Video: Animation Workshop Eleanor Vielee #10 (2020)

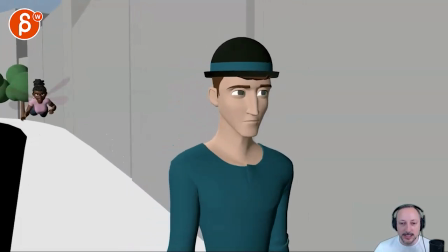all righty let's watch this info first here don't didn't have to whoa yeah that's
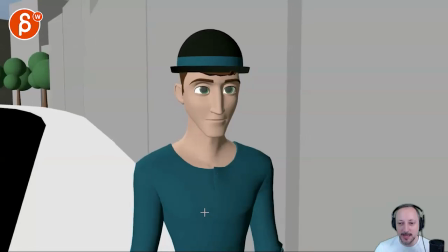better cool boom boom and bye bye cool cool
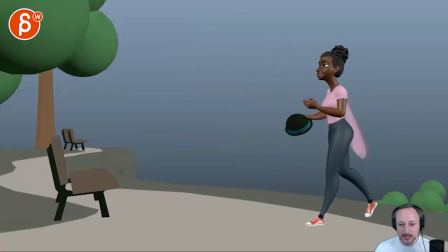yeah okay hold on so since we have this isn't this I'm gonna move myself over this
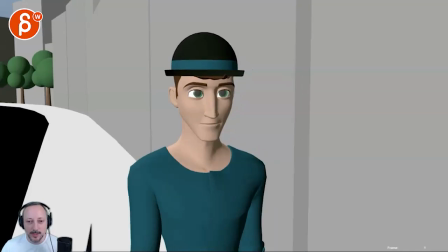way so there's more room there cool I'm looking at the guy first
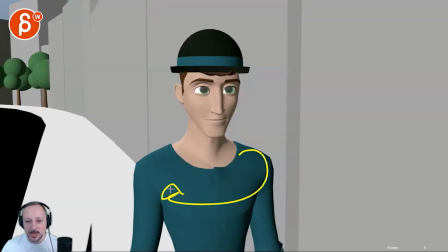the only thing i would say is careful when you have big rotations in the chest that the head has a bit more
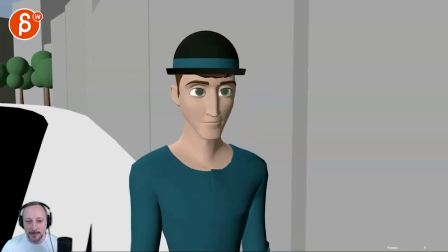influence right now it's a very like uh top model catwalk thing of
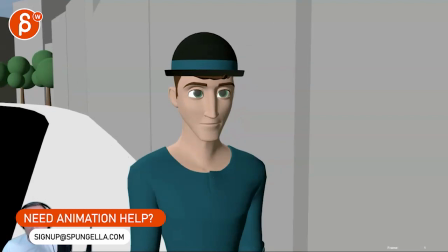the head is very straight as the shoulders and everything moves so as you move this way i would have a slight i can't
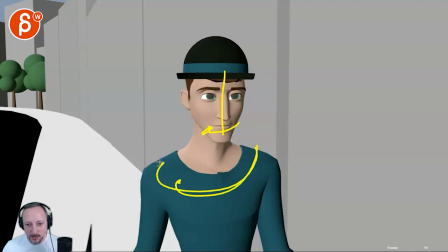very so slight tilt and it never so slight rotation like this rotation is going to pull the head with it but of course the head is going to counter but
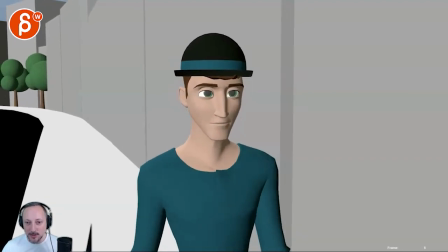it's still going to take away that IK head curse you can see as you screw up through there I
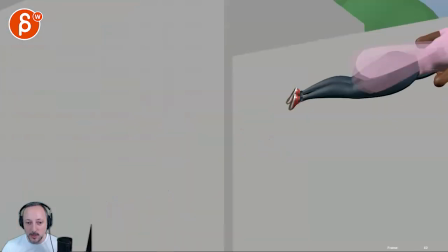think those thoughts are cool look you know what's going on it and that is cool not
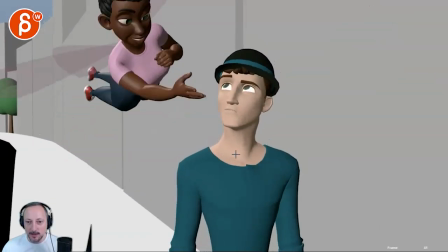that it yeah I think it's okay I was looking at frame by frame like taking the hat off is that really going to push that head that
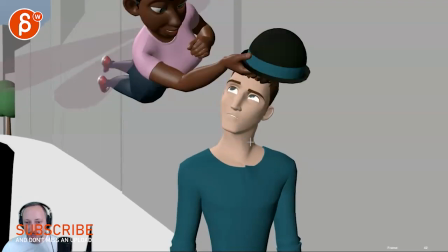much forward and if you do careful that it's not just from this joint but also from this at the same time we're talking frames here so
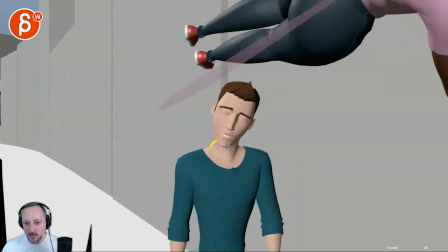it would be here first and then as the head moves the lower neck gets more engaged now that being
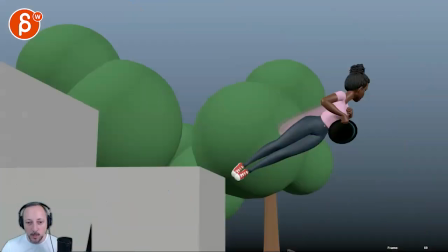said in real time it feels totally fine and
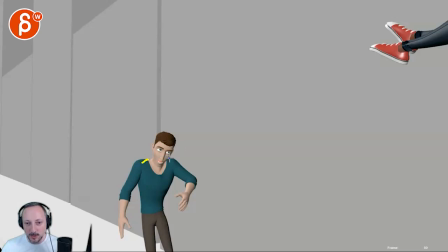you have an offset in those shoulders you can probably maybe give this guy a bit lower and this guy a bit higher because that arm is higher i
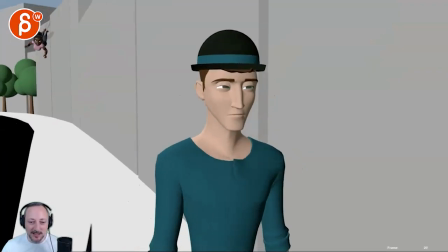mean the only thing i would say this is not a shock killer i don't think you have to really really
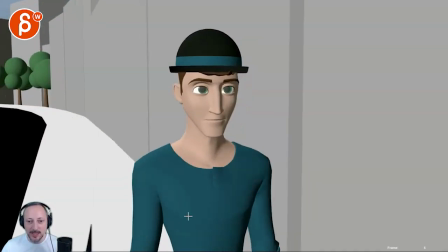do it i'm just throwing out ideas that since he's so flat towards us here and
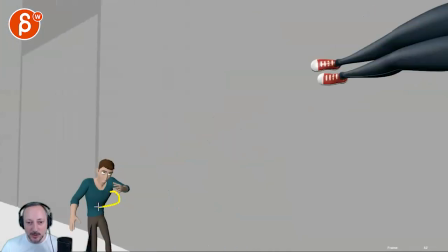then on that it might even have a slight turn in this watch out the silhouette i would
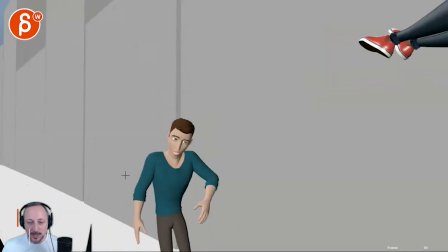not do that i know he wants to go for the arm but not that he has to go like hey and go after her but it could be something where instead of just doing hey it's more like her hey like a like a slight turn again not that he wants to there's enough
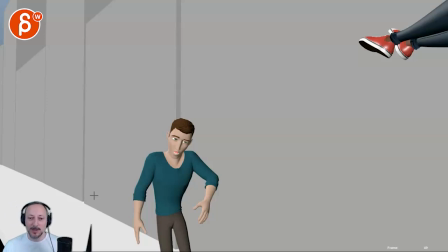time to go my hat and reach after her but it feels like he's walking and the reaction is mostly like this and it could be something where it's like whoa like he she comes out of his right side so maybe the flinch has also a bit of a turn in the chest so that he ends up a bit more turn either way i mean it feels like
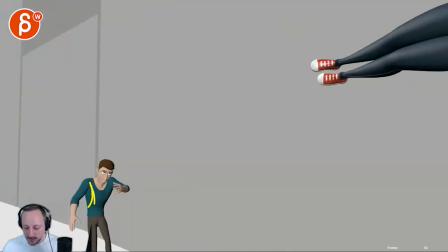that happens and it would maybe turn towards this side towards us which kind of
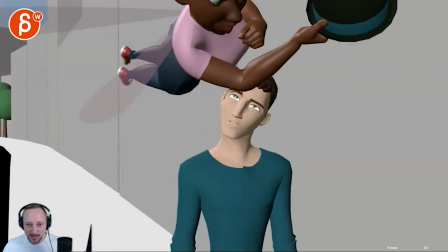closes up the silhouette so maybe it's just whoa I try to find a pose that's different from this when we hear again it's that
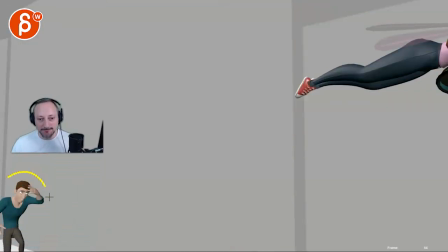picky yes this is really super
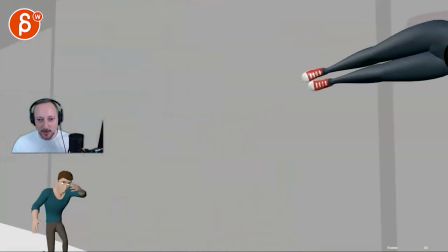necessary I think as it as a bit of more complexity in terms of what the body is doing a koopy kind of neat though stuff something a bit more but generally like that's fine but careful how you linger on a bit of a muddy silhouette and only
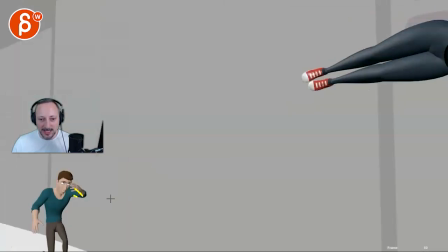towards the end we're there and you could also it could also just be this and instead of that you have your arm out
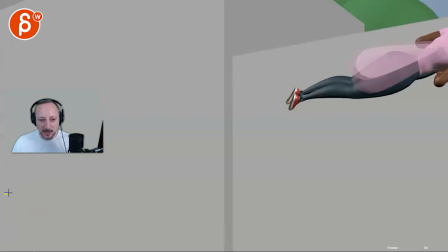towards this so that the last frame actually is the end of the arm with the
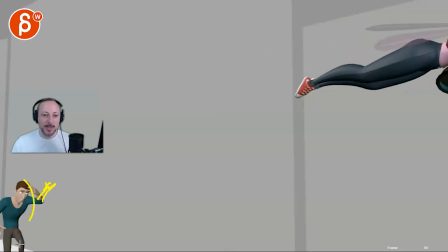hand so we don't have such a big pop out on the on the character
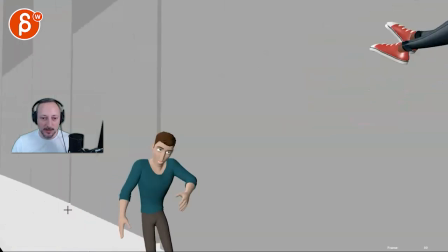visually it just kind of pops away so you know
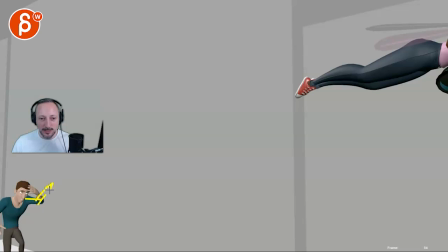it would be then this arm here and
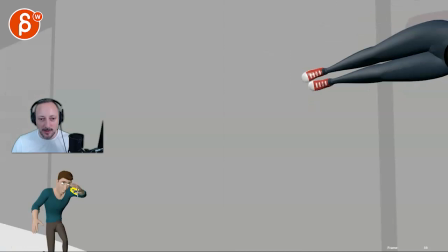of the arm hand and that could still be somewhat here
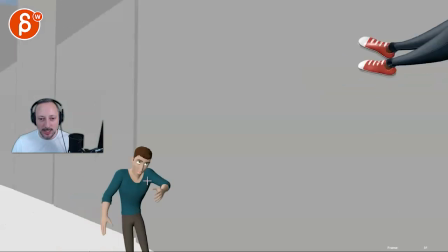and i guess and yeah we just kind of cheat it and then bring it lower there